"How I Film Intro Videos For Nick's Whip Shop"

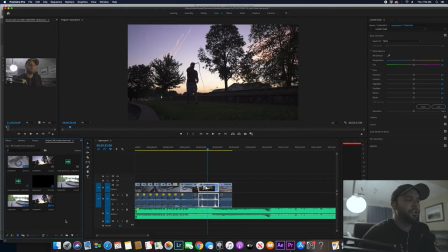So now I'm going to do some stuff with the color, some color correction. I'm going to do that with something called an adjustment layer. So down here on the bottom left, click that little piece of folder,
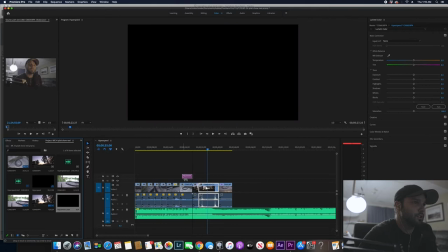click that little new item, and then we're going to do Adjustment Layer, hit OK.
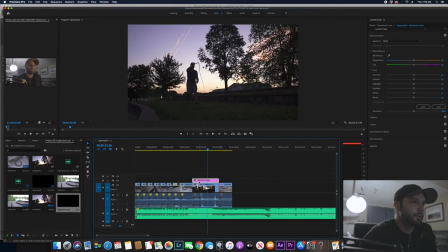I'm going to drag this over the clips that I want to affect here. So now this little adjustment layer, everything underneath it is going to be affected. So now see how the ground is too dark, so I'm going to hit the Shadows slider.
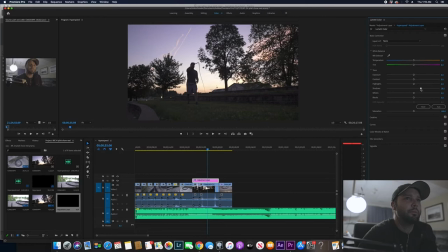Look at that, I can bring them back. I don't want to do it too much because it gets noisy, it gets grainy, so that's just a modest amount. Then I'm going to take the highlights, just bring down the sky just a little tiny bit. I'm getting a lot of greens in there so we can go a little bit more pink.
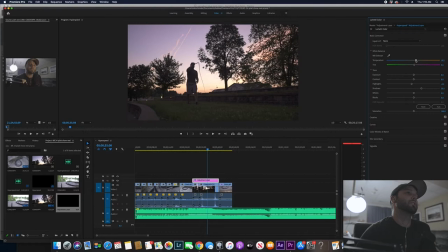We can mess with this a little bit, give it more of a sunset look, kind of like that.
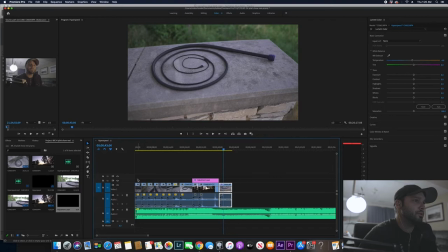We can toggle this on and off to see what we did. See that? Just brighten everything up a little bit. I might do something similar to this, but now we're going to do, now what we're going to do is we're going to take all those clips that we just did, and I'm going to create another adjustment layer.
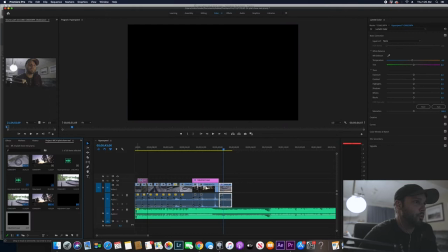So new item, adjustment layer, okay.
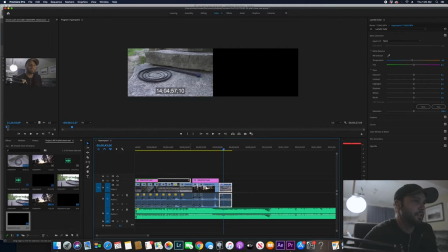Now I'm going to put one over all of those clips from the beginning.
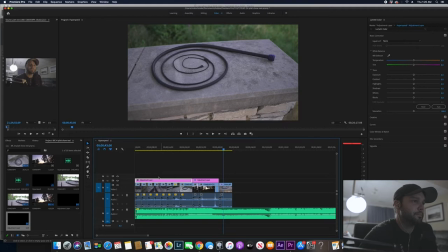Same thing. And now, what I do to this adjustment layer, it's going to affect all these clips.
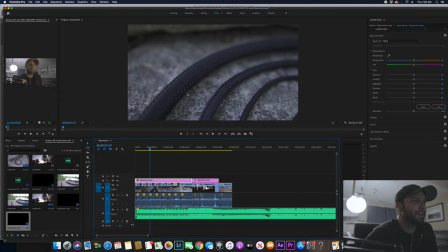So let's see here. I'm going to go over here. I'm sensing a lot of blues. Not sensing. I'm seeing a lot of blues that I don't really like. So I'm going to take this slider and just move it opposite the blues. And see that? We get a nice, more of a, a more calm, warmer tone.
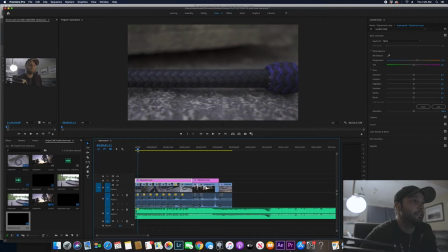We'll see how it looks through and throughout. I already like that there's more you can see the tan on the rocks this is without it see that just too overly blue and then with what we just did you can see that tan I'm the kind of photographer and filmmaker that I shoot it as natural as I can make sure my
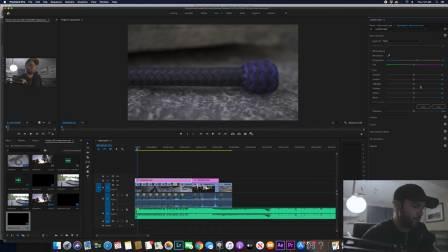white balance is set and all that exposure and then I'll come in here and I'll literally just you know slide these things around and just do what looks good or I'll use something known as LUTs lookup tables a lot of free lookup tables out there online you can use.
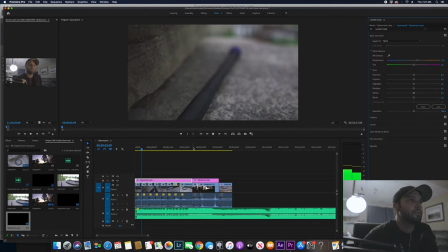But anyway, let's see how this looks. Each clip might be a little bit different, but I think it's going to work for most of them. So see that it's a little bit green here. You can just see it in the rocks. This is something you can recognize just from doing this. So I see a lot of green in the rocks.
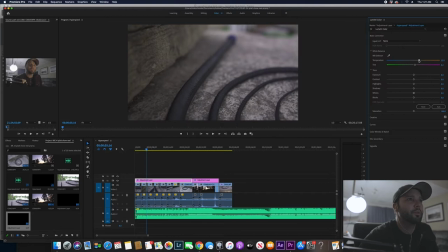I'm just going to pull that a little bit to the right just a tad bit maybe a little bit more to the right there I'm gonna bring down the shadows just a tiny bit see where we're at now
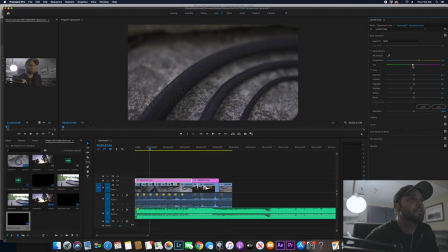I think I went too crazy with the pinks I'll bring those back
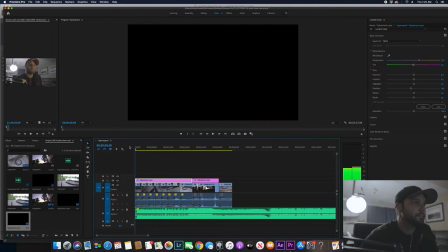to zero
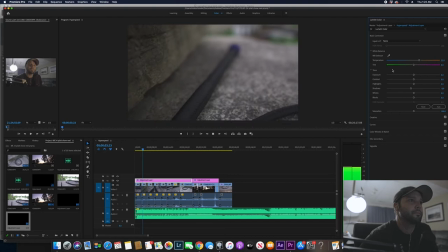So, okay, so I can see here that looks pretty good. Working my way through it.
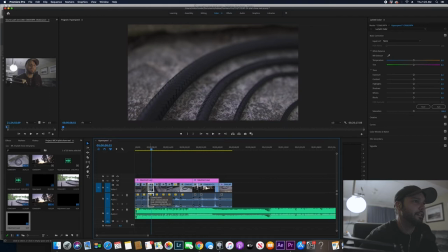I still see quite a bit of blue in this shot. So I'm going to actually click on the clip itself, and I'm going to do a little bit more even. So instead of just the adjustment layer, I'm going to have some color correction on the clip and this adjustment layer.
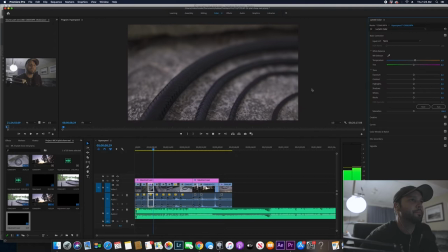So that's what we're going to do. So I'm going to take away some of that blue. There we go. That's much better. Much, much more organic looking, natural looking.
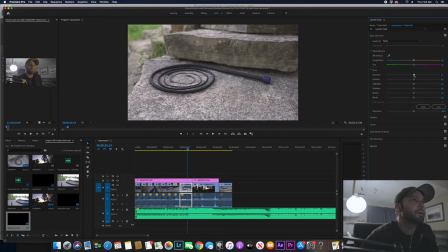So this clip, it's a little tiny bit bright for me. I'm going to pull down the brightness. That looks pretty good. And maybe bring the shadows down just a little bit to crispen it up.
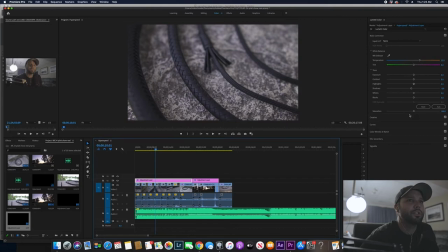Here's without, here's with. Just subtle differences.
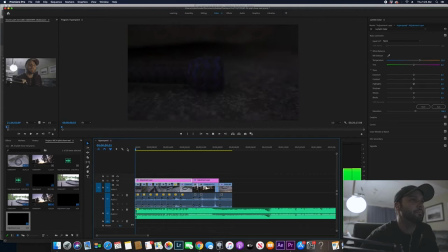And then I'm going to take everything and I'm going to just increase the saturation a tad bit. Let's see where that gets us from the beginning again.
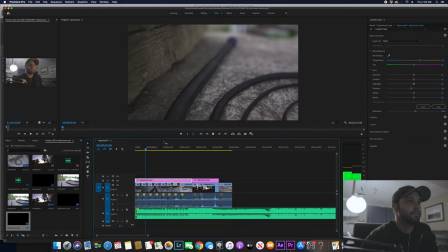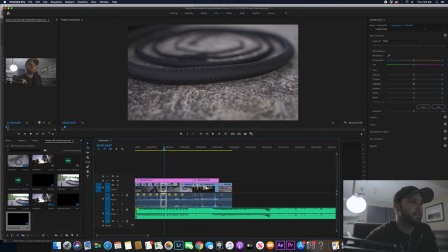So that one doesn't really have enough blues, it's a little too tan, so I'm just going to slide that to the left ever so slightly.
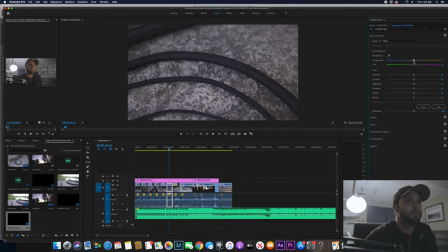Maybe the same with that, just a little bit out of the tan there, maybe, oh man, it's just such a subtle thing.
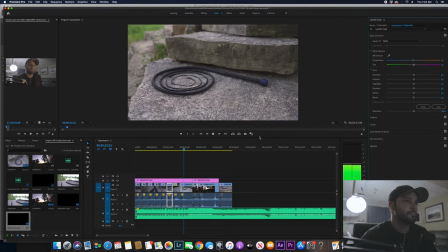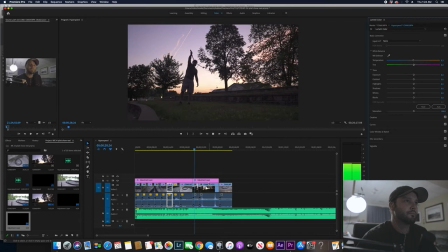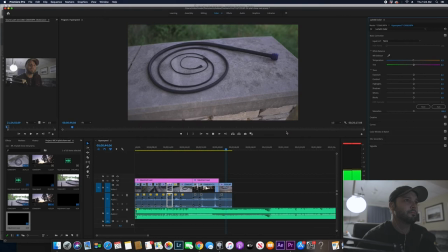Let's see, I'm going to take this, anything I don't think, shadows, bring them down just a little bit.
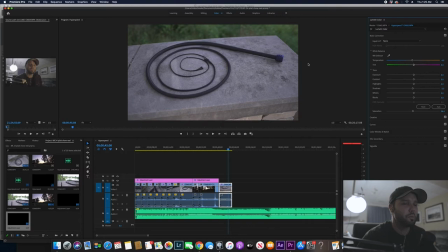You can't really see the detail on the whip, this is just more so to show the tape or how it gets big to small. That's something that's important for a bullwhip to crack properly. It needs to go from big to small in a gradual fashion.
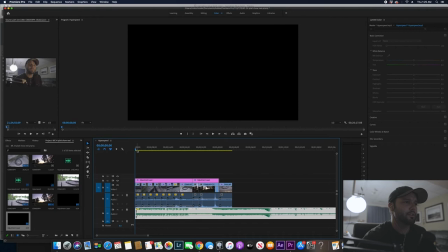Okay cool. I'm pretty happy with that. And now what we're going to do is we're going to do some look through and see if we want any transitions.
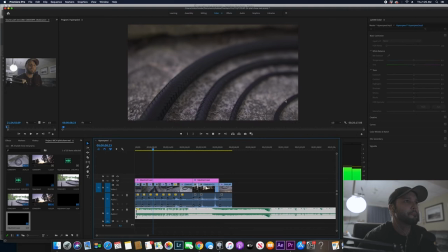I don't think I will actually for this one.
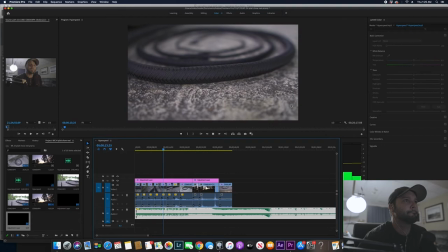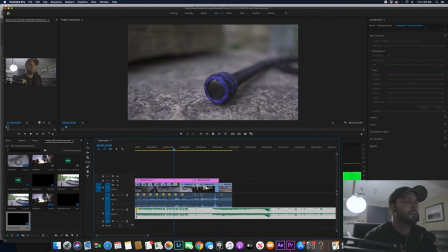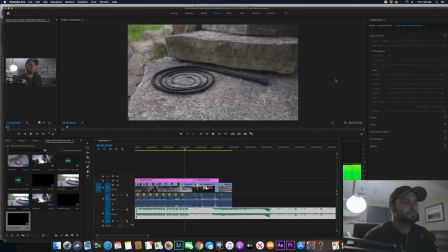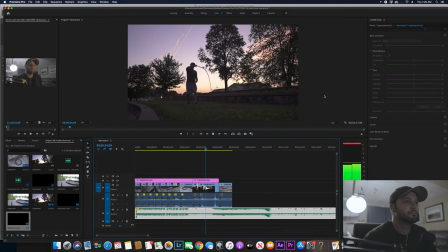Okay, now I'm going to do this. See, this is a stationary shot. Nothing's moving. It's just me standing in this little stage area or whatever you call it.
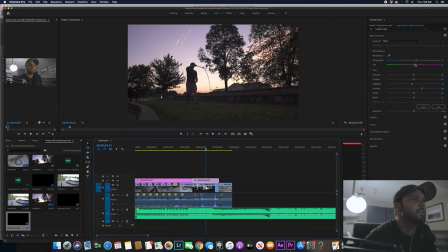I don't know what this is. And by the way, there's a little too much. I'm just going to bring more greens into that, just sliding it to the green area, like that, the green slider, the tint. Okay, that's good. Now I'm going to select these two clips, which is actually one that I've broken up.
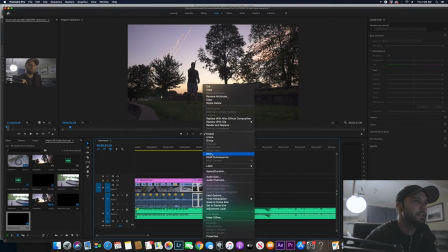They're both selected. I'm going to right-click and hit Nest, and that's going to turn them into one clip. Now I'm going to go to the beginning here, and this is stuff that you guys can find more detail on in other videos out there.
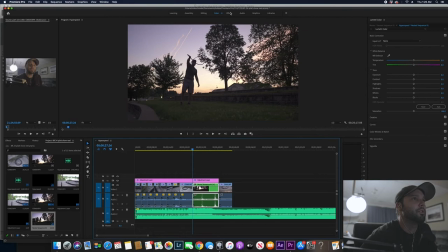Like I said, this isn't like an in-depth tutorial on how to use Premiere Pro. I'm going to go up to effects and I'm just going to ease in a little bit.
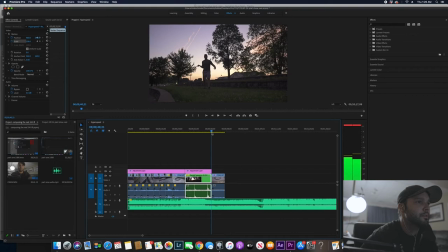Okay, so we'll start here and then all the way to the end, I'm just going to ease it in like this.
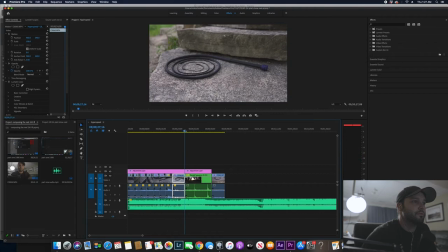Right there. That's pretty good. So this is what it's going to look like. It's just going to Just zoom in.
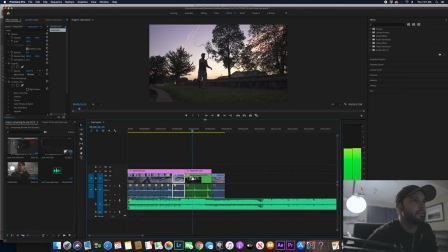See that? Just gives it some more interesting features. So that's good. The next thing I want to do is show you what I was talking about earlier, the warp stabilizer.